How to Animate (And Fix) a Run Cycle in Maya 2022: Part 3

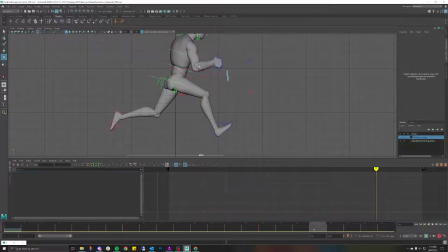(41:21)
And you know what? I actually want to push this up a little bit more. I'll move that down. Remember, I kind of want some hang time there.
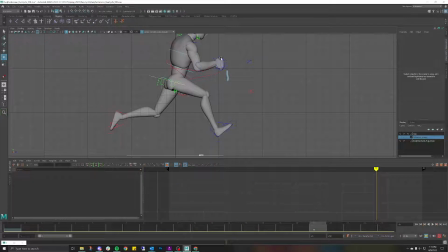(41:44)
And you know what? Screw it. I'm gonna animate the wrist.
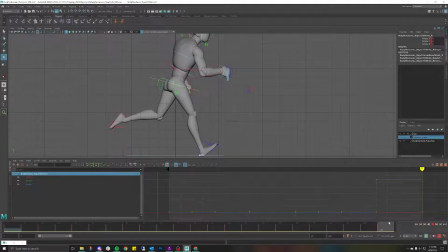(42:03)
So again, I'm kind of animating the wrist to make it a little bit more dynamic. Again, I'm not really in a crunch for time at all, so I'm just kind of enjoying myself.
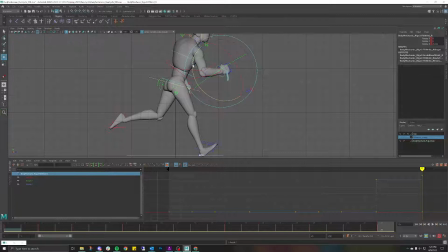(42:15)
I'm enjoying the animation, which is something you absolutely want to make sure that we're doing. Always make sure that you're enjoying yourself while you're animating. Yeah, you definitely want to make sure that you're having fun. So I've got that.
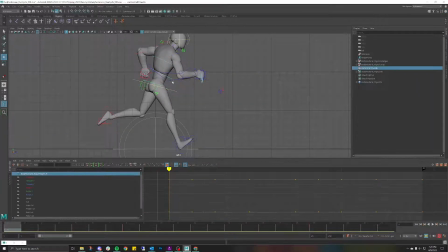(42:31)
That feels good to me. Let me check the other axis. Generally speaking, I would absolutely check my my motion trail in the front view. But again, I'm not stressing too much. This is a tutorial.
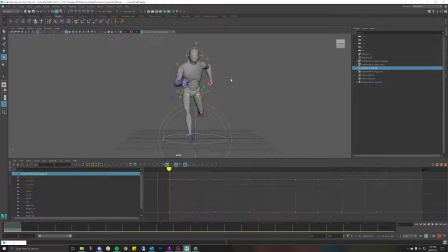(42:47)
If I give myself the opportunity, I will continue to animate this for weeks. So I definitely want to make sure that I get this out. I want to make sure this tutorial gets out. So I'm not going to stress too much, but I just want to make sure that I'm getting the basic movements and the timing and the spacing to feel right.
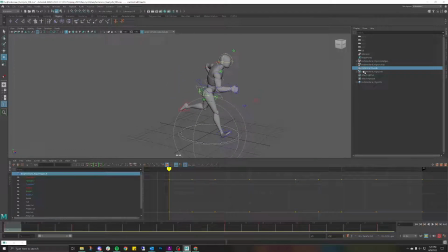(43:07)
So now that I feel good about that, I'm going to go ahead and delete the motion trail for that. And then let's check the motion trail for this one. So let's go ahead and visualize this, create a little motion trail. And this one is, hold on, let me Control Z for that.
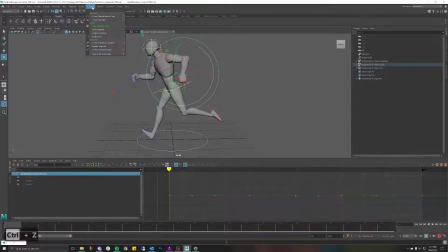(43:27)
Let me give some more specifications for this. So let's see, we're at 23. I would love to see the frame numbers. Create motion trail. It's just kind of disappearing though, I'm not sure why.
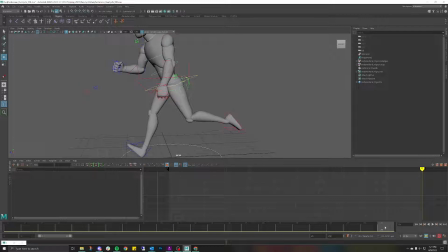(43:47)
Oh, I know why. I didn't key that. All right, so let's go ahead and key that pose. Again, another reason why you don't want to skip your blocking pose in your blocking phase.
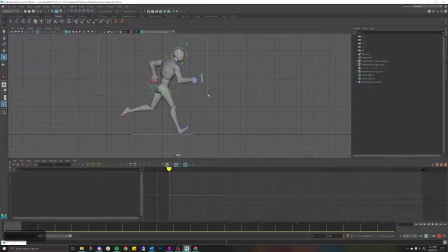(44:03)
So let's go ahead and select all my controllers. Perfect. I have all my controllers selected. I'm going to copy my controllers here, and I'm going to paste them over on this side.
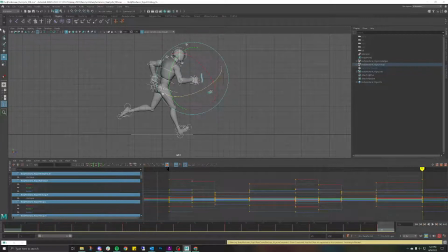(44:20)
So now I know that they are perfectly matching. Sweet. I'm going to save this just to be safe. Save scene as. That's a nice milestone for me. Okay, so let me go ahead and get rid of this grease pencil. Go ahead and erase that.
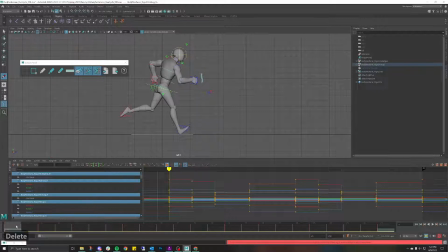(44:35)
Perfect. I want to see if I can delete that from there. Oh, it deletes the keyframe as well. Okay. So as long as it's gone, that's all that matters. Okay, perfect. Awesome, awesome, awesome. Cool.
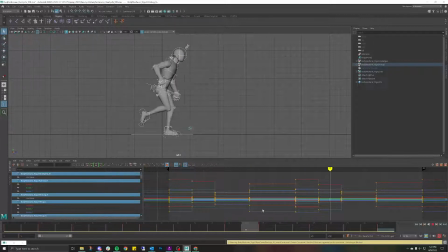(44:55)
So now that I have that,
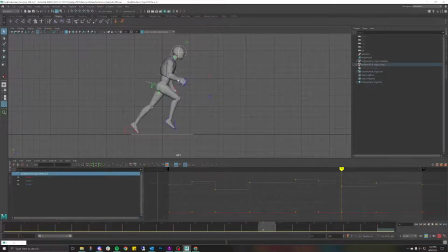(45:09)
I'm actually not satisfied with this. This needs to come down. Sorry, sometimes that happens while playing my animation. I'm like, oh, that feels so stiff. And the reason why this elbow feels stiff, like it's not really changing any angles right now.
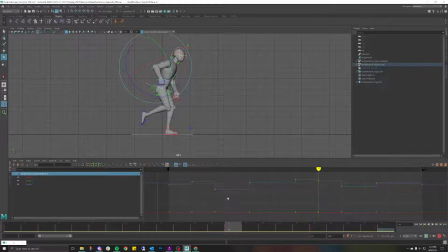(45:22)
If you're trying to run like that, you just look really robotic. Literally, try running at a constant 90-degree angle on your elbows.
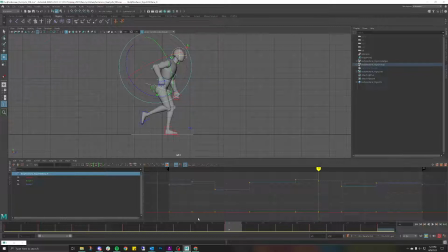(45:30)
You'll feel like a goofball. So remember to feel your animation too. So this is all right. This is coming in. I would definitely, yeah, definitely extend this out.
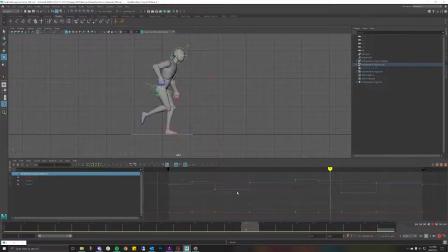Extend it a little bit. And that's giving it a lot more life. Yeah, if I really wanted to, I would definitely push this down a little bit more.
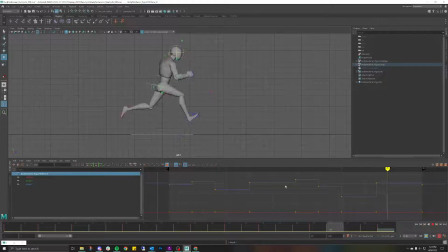(46:06)
That feels better. Yeah, that feels way better. It feels like a pop for me. So I definitely want to have the elbow come up a little bit more.
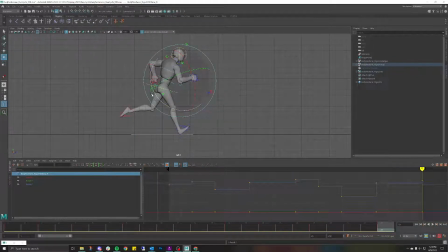(46:28)
Actually, a lot more. And then have this kind of drag a little bit. Like so.
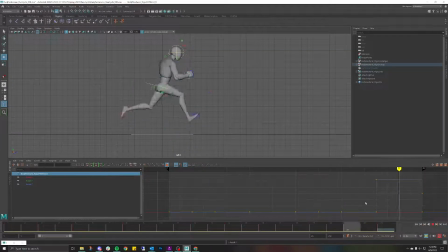And I actually want this to come up a little bit more.
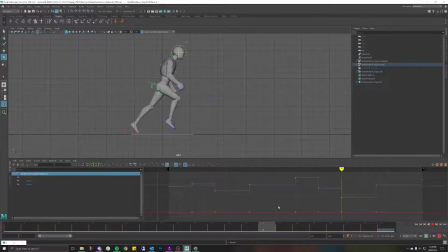And I'm kind of having this weird sensation right here.
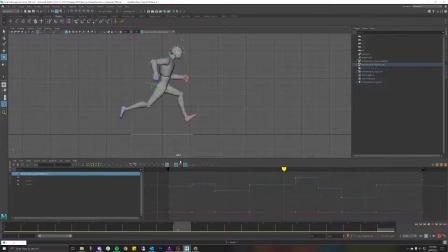So I'm having a pop like so. And I think it's honestly because of the shoulder here.
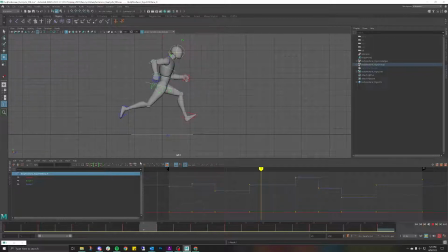(47:32)
Yeah, there's a pop in the shoulder. So what I would want to do is actually have this shoulder come up a little bit more. Yeah, that feels much better.
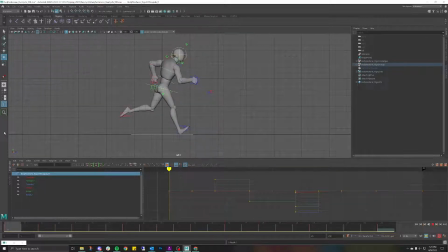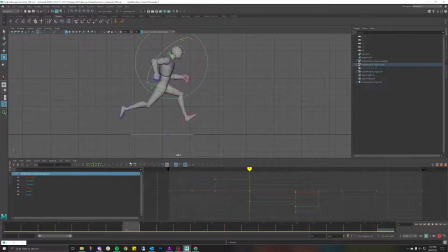(48:05)
Oh, I know what it's missing. Sorry. First and foremost, it's got to come up more, and it's got to rotate up or back more. So to do that, let me do this. Oh, sorry, that's the elbow. Let's do this.
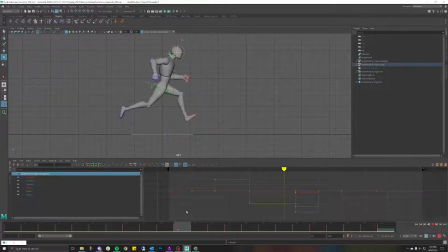Yeah, that's much better. Yeah, feels much, much better. Okay. So let's come up here.
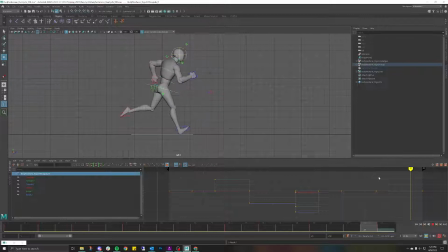Let's jazz this up a little bit. Right now, again, I'm looking at all the timing and the spacing of all of this.
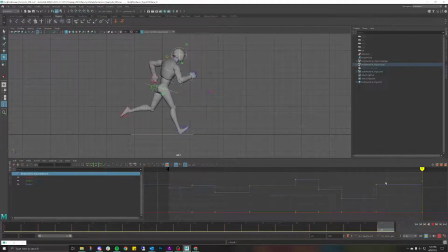I actually want to push that a little bit more. And what I'm trying to do is kind of push my poses a little bit more. And because I'm coming down, I definitely want you to feel the
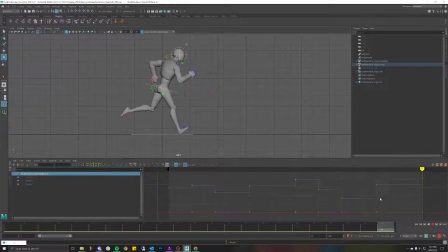feel that arm kind of bending back. But again, I don't want it to bend further back like so.
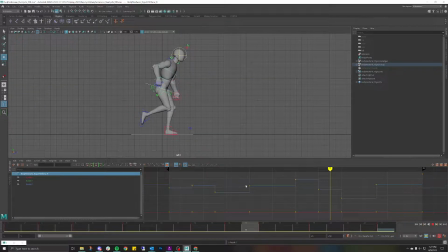(49:36)
Actually, no, I think that's exactly what I needed.